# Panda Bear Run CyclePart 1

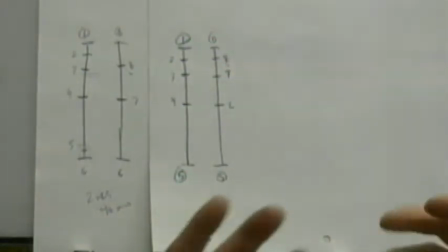497s
Okay? So it creates a different feel to your animation.
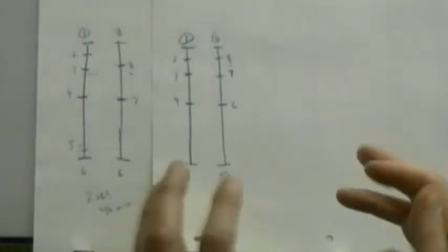500s
And timing is what's really, it's like the salt and pepper in a recipe.
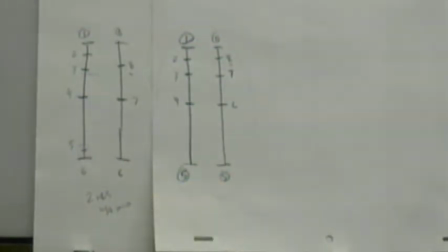506s
It adds flavor to it. It makes it more interesting. Okay, so you can have,
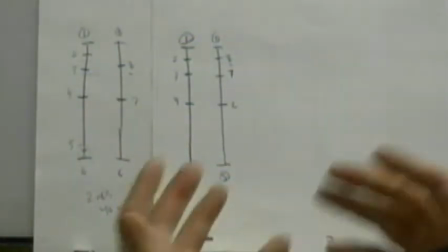512s
not for lack of a better word, boring animation, which is all evenly spaced,
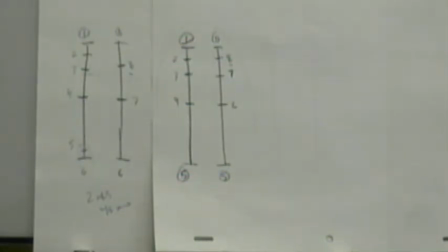518s
so that it has a regular timing to it, or you can do something slightly different to make it a little bit more interesting. Right? So these are the choices that I'm starting to load over towards you. Remember I said this in first semester that I'm going to dictate everything to you as we go through the first semester assignments, and I had.
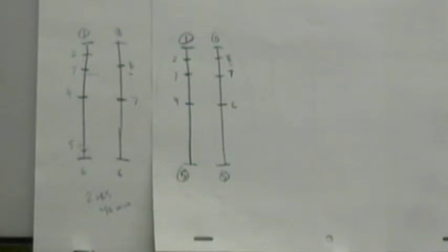535s
And you followed along and did what you had to do, and it was either right or it was wrong. But now we're getting into the stage where you get to make some choices. And these are some of the choices you get to make. Okay?
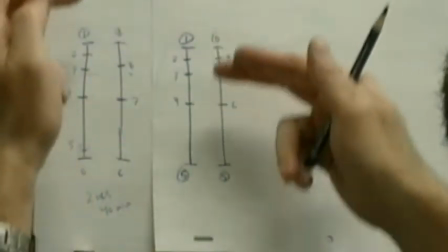549s
Choose what your timing is going to be. It's simply a matter of shifting the position of your drawings around a little bit in order to create a different type of timing.
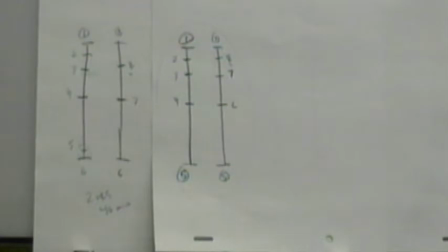558s
And it can make a huge difference to the way your animation will look. Okay?
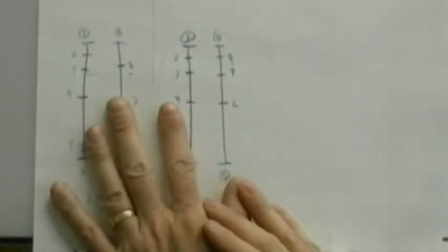563s
Now, you can go beyond this point here, and you can modify this even more.
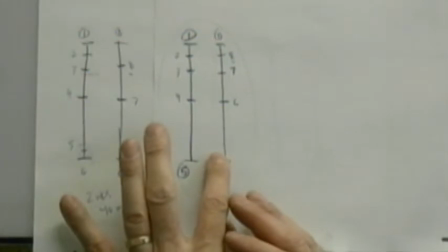568s
Still sticking with the 8 drawings, now we're getting to the issue of, remember how we shoot everything on 2s?
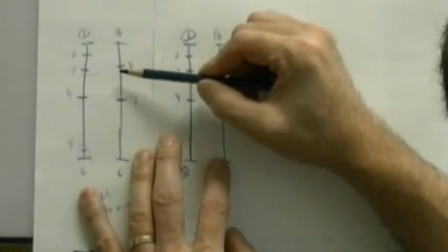574s
You don't always have to shoot everything on 2s. You can shoot some stuff on 1s if you want to.
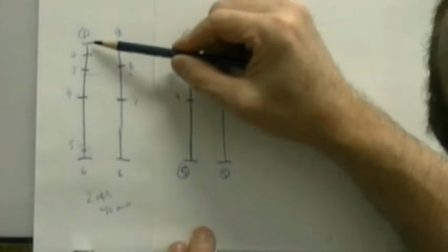579s
Right? So, if I wanted to, what I could do is I could shoot drawing number 1, my high point, on 2s,
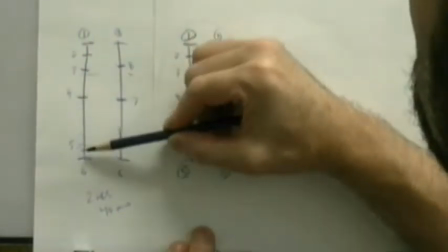586s
this one on 2s, this one on 2s, this one on 2s, but shoot number 5 for 1 frame.
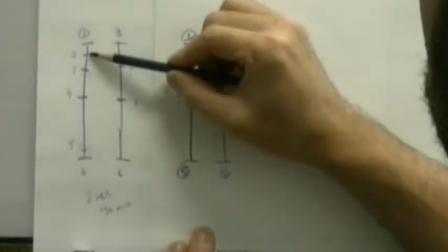591s
Which means that this part here will now go slightly faster than it would if it was on 2s.
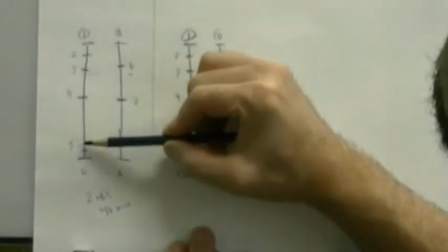597s
Because if I shot it on twos, it'd be 2, 4, 6, 8, 10, 12. It'd be half a second for this part.
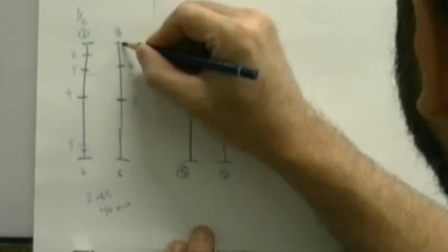604s
And then coming back up again, I've got 2, 4, 6. 6 frames over here, that's 1/4 of a second.
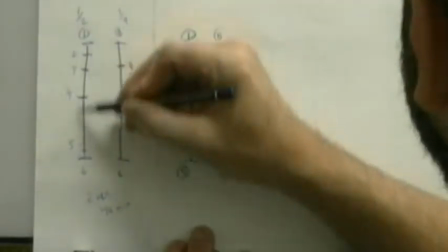612s
Okay, so on this part here, this is going half a second, this is going a quarter. This is going twice as fast as this.
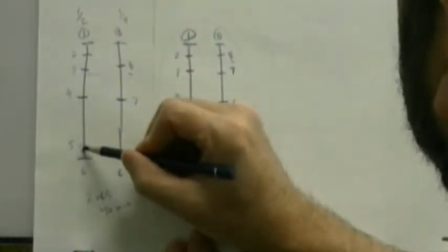618s
But if I change the timing on this and change it to ones, then all of a sudden it becomes
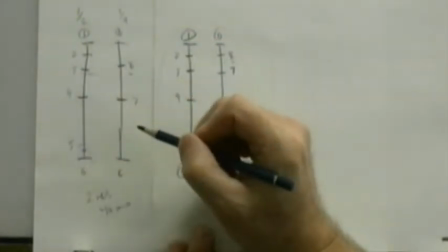628s
2, 4, 6, 8, 9, 10, 11. So it's slightly faster, only by one frame, but it can make a difference.
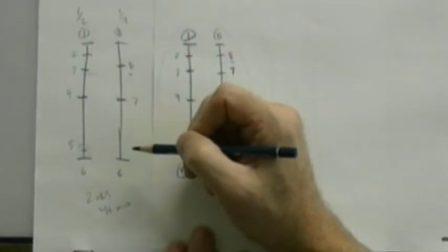633s
One frame can make a difference in your overall timing. Right?
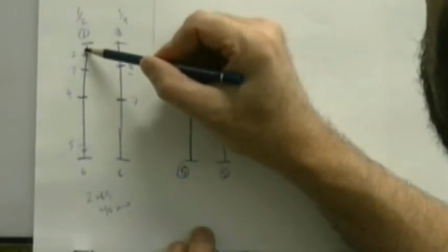638s
There's also nothing to say that you can't take this drawing here, because in a sense, it is a favor as well.
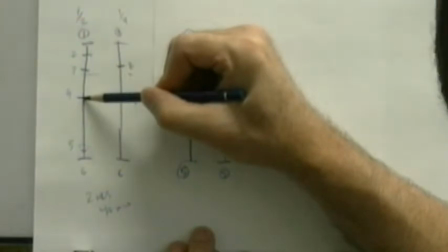643s
It's closer to number one than number four is, even though it's a slow in the action.
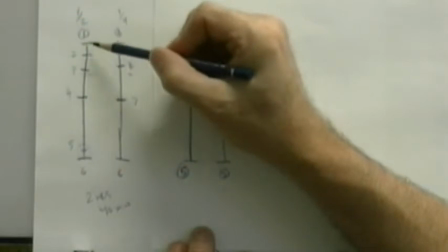648s
You can shoot this one on ones as well, and that would make this part of the action slightly faster.
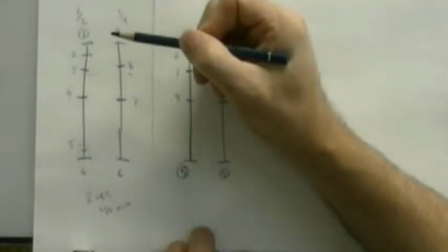655s
Do you understand what I'm saying?
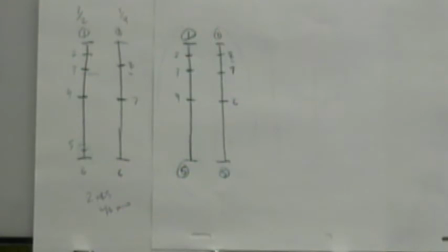657s
So by playing around with the actual shooting time, as well as your physical distance time, you can modify the action. And that's where I want you to start to play it as well. So when you sit down on the computer and you've shot your stuff in Toon Boom,
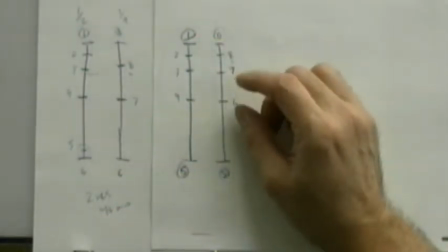674s
if you set your record time, like your capture time, to 2 frames, which is the default that you would go to,
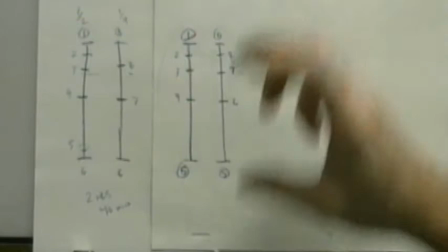681s
set it to 2 frames, it'll play on your exposure sheet at 2 frames.
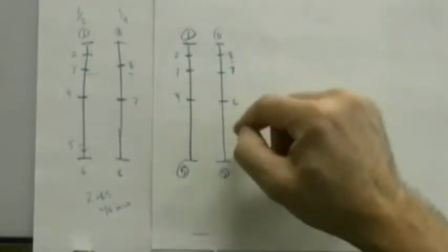685s
Go in and start minusing a frame on some of the drawings and see what happens.
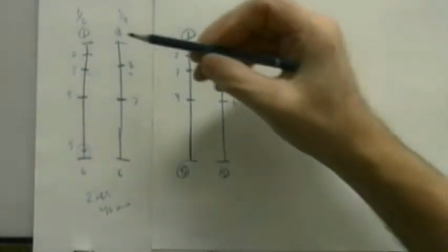690s
But understand that you have to do it at key specific points.
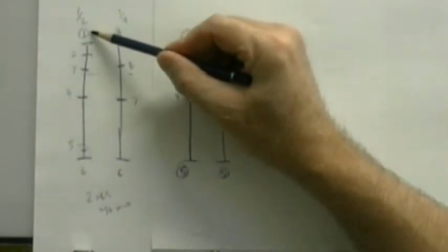693s
It's either the key drawing that you would hold for one frame, or the drawing right next to it.
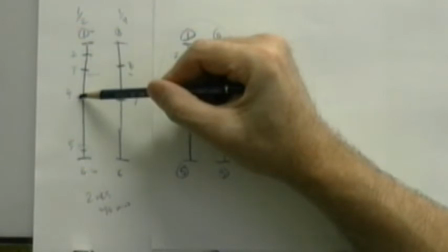702s
Okay. Rarely would you go in here and take out a frame on this one here, because that would cause this section here to go slightly faster.
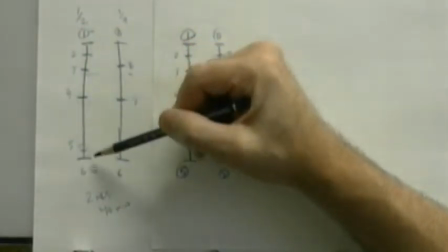709s
This part here would go slower, and then all of a sudden it would speed up faster. But there are instances where you could get away with that.
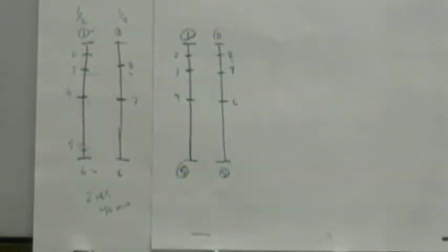717s
But this is the point where, now, if we're talking about cooking, and I was talking about salt and pepper, about how you flavor your animation, this is where you, as the cook, decide how much salt and how much pepper are you going to put on your stuff. Some people like a lot of pepper.
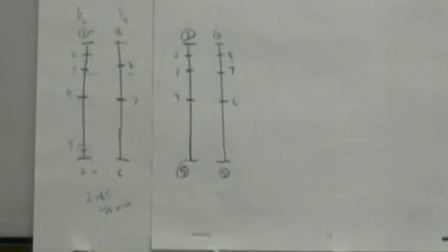733s
Some people don't like any pepper. I personally don't like pepper at all. Okay, I like a little bit of salt, but rarely do I put salt on anything. But there are times when I do like something salty. Right?